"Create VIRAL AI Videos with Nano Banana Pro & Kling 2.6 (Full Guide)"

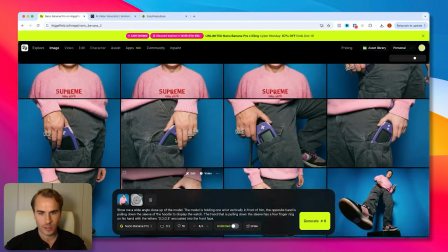(3:59)
We have a couple here where he's sitting which doesn't really fit but this one came out really good where he has it halfway out of his pocket
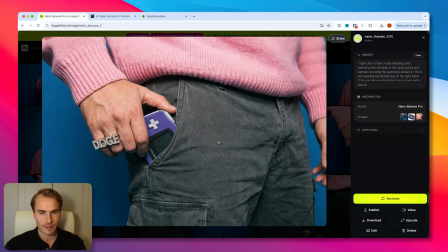(4:06)
the details on the doge ring is obviously spot on and everything looks really good and this one is fitting as well because the previous image is
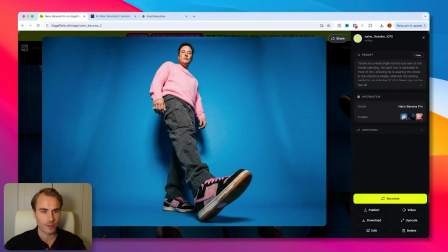(4:13)
obviously of him standing so we need to have it kind of like fit where he pulls out the game boy from his pocket from a standing
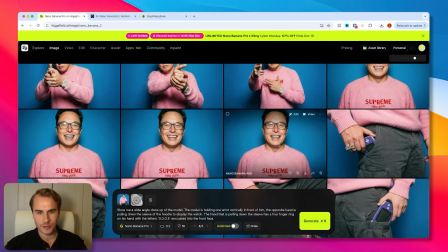(4:21)
position so we ended up with this one right here and then for the two final shots i basically just want to play around with adding some grills
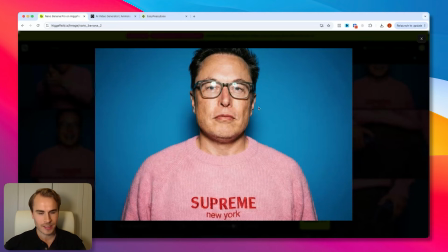(4:29)
to his teeth right here so we basically just have again the base image we took a different one which is basically the opening shot from the contact sheet
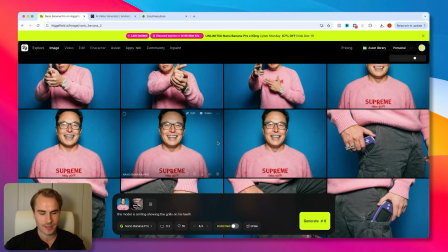(4:36)
and i also added some grills right here and then we basically just have the prompt of him the model is smiling showing the grills on
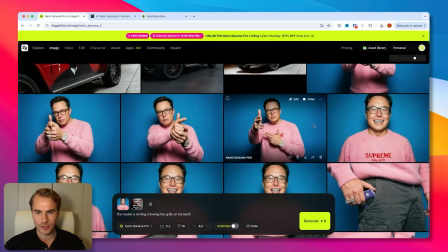(4:44)
his teeth and then we got this one and then for the final image to close out the entire video i basically just wanted to kind of like have this
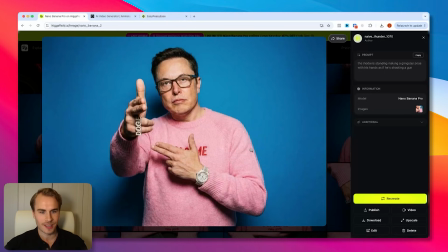(4:51)
funny image of elon with some of the gang signs for some of the gun pistol hand shots right here so we basically just took
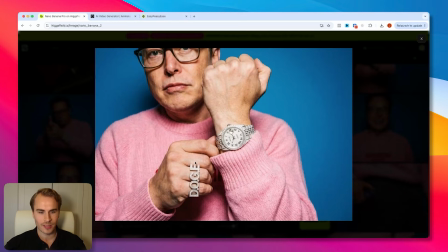(4:58)
again one of the reference images this one where he's also clearly showing the rolex and the doge ring and then we just
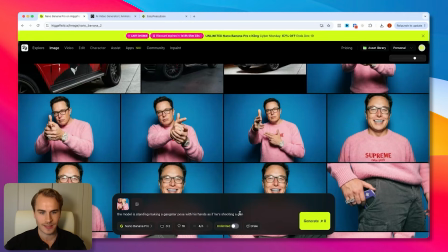(5:06)
have the prompt here that the model is standing making a gangster pose with his hands as if he's shooting a gun again not super amazing but this one came out really
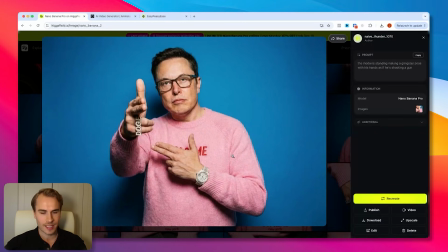(5:14)
good you can see again the details are pretty solid and everything came out very very detailed and specific which is what we obviously need.
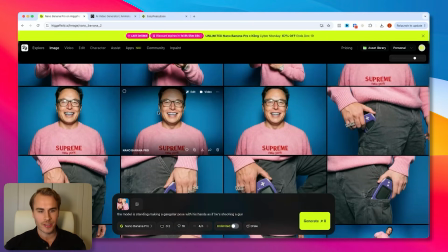(5:21)
So that lays the foundation for all of the images that we want to now turn into videos.
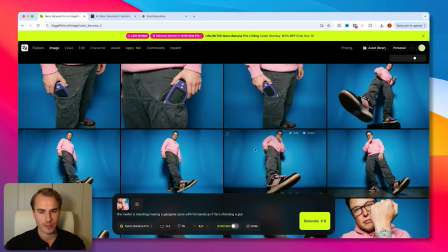(5:29)
So now we are done with Higgs field.
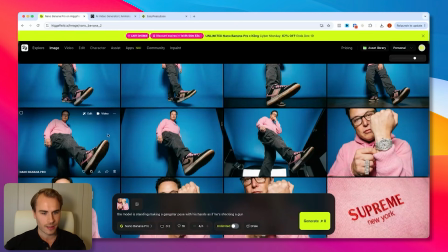(5:31)
We have all of the images using nano banana pro inside of Higgs field to generate all of the shots and the scenes that we want. And then next is now moving over to cling where we now animate these scenes and turn them into a video.
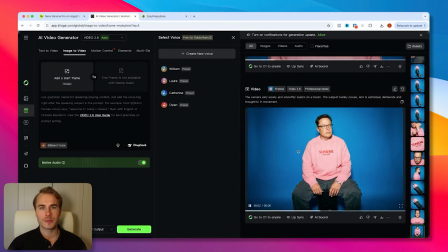(5:45)
Okay, so we're inside of Kling. And for this specific video, I use Kling 2.6. You can also play around with the different models that are available. But for this specific one, I basically just wanted to use one of the newer models that also allows you to have a first frame and last frame and Kling 2.6 is perfect for that.
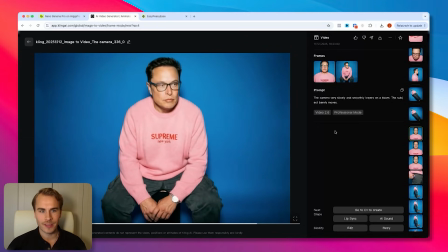(6:03)
And this is the opening scene of the video. And you can see right here that the prompt is really simple. We have the prompt here that the camera very slowly and smoothly lowers on a boom, the subject barely moves.
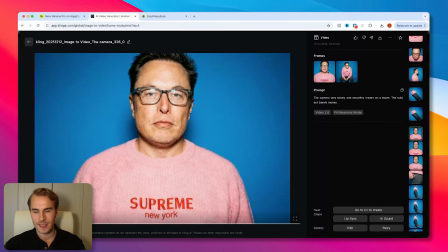(6:13)
And you can see right here that we have the opening frame of Elon standing and then we have the end frame which is the second scene
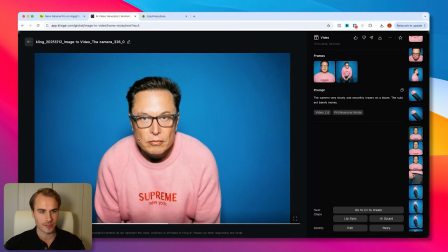(6:20)
from the contact sheet which is him sitting on the box and you can see that this is the final output very simple very clean very smooth with
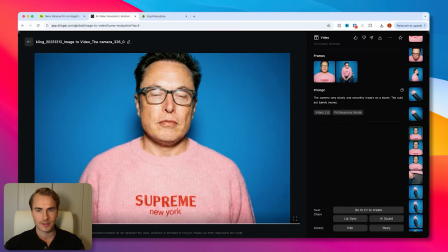(6:27)
the transitions where we have the opening scene and then it ends with him sitting on the box which is our second image and then we basically just go through scene
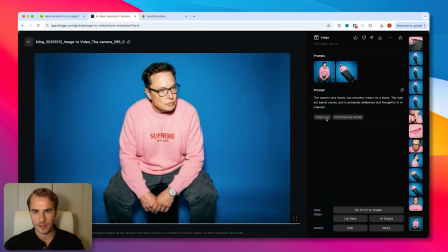(6:35)
by scene so if we open up this one the opening shot is him sitting on the box and then we transition into the
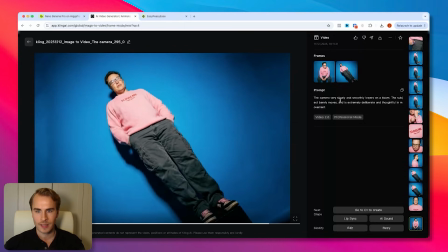(6:43)
third scene from the contact sheet which is him standing on top of the box and again the prompt here very simple the camera very slowly slowly lowers on a boom the
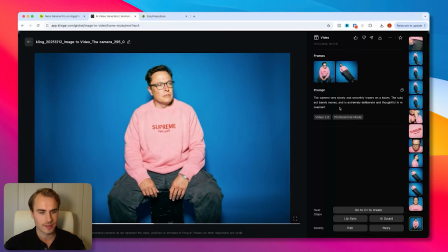(6:51)
subject barely moves and is extremely deliberate and thoughtful in movement and again it's super smooth super clean with the transitions from the
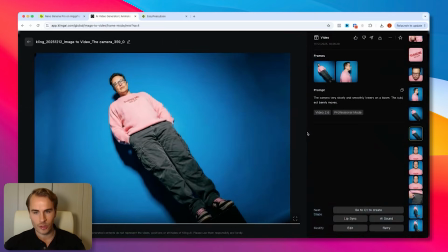(6:59)
opening frame to the final frame then we basically just go through and then obviously as you can probably see from each
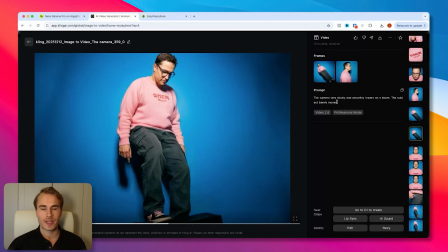(7:05)
video to the next one the opening frame is the last frame from the previous shot.
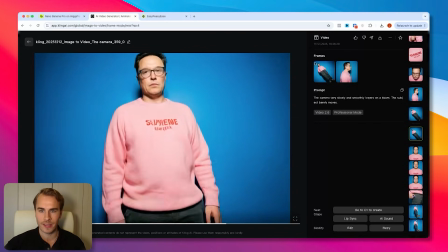(7:11)
So in this case, the opening frame here is where we have Elon standing. This was the end frame from the previous video.
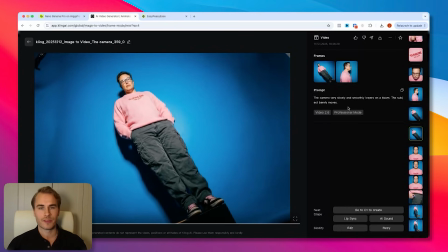(7:17)
And that obviously gives that smooth transition from the previous frame into the next one.
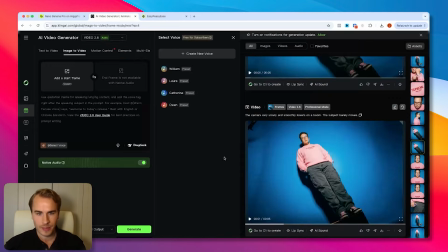(7:23)
Here we can see that we have Elon. This one obviously didn't come out great. So I think we had to, yeah, we had to recreate this one a couple of times.
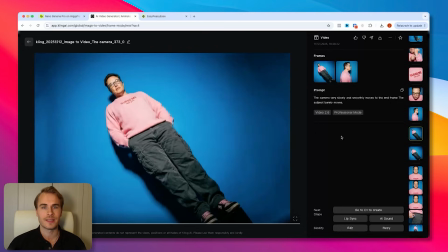(7:29)
And as you can probably see each opening frame from each new scene is the end frame from the previous video, which allows for that seamless transition.
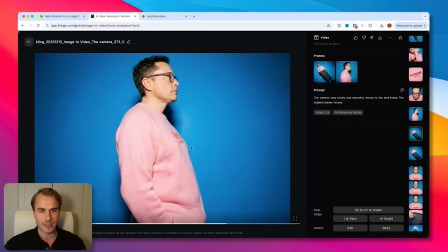(7:37)
So in this case, we obviously open up with the frame of Elon standing on top of the box and then we end with the frame of him in the side pose.
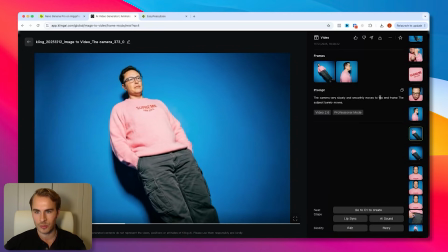(7:46)
Again prompt super simple the camera very slowly and smoothly moves to the end frame the subject barely moves.
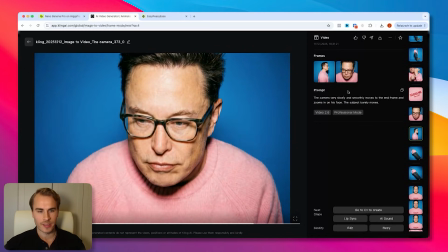(7:52)
Then we move from the side profile into the close-up of him with the glasses.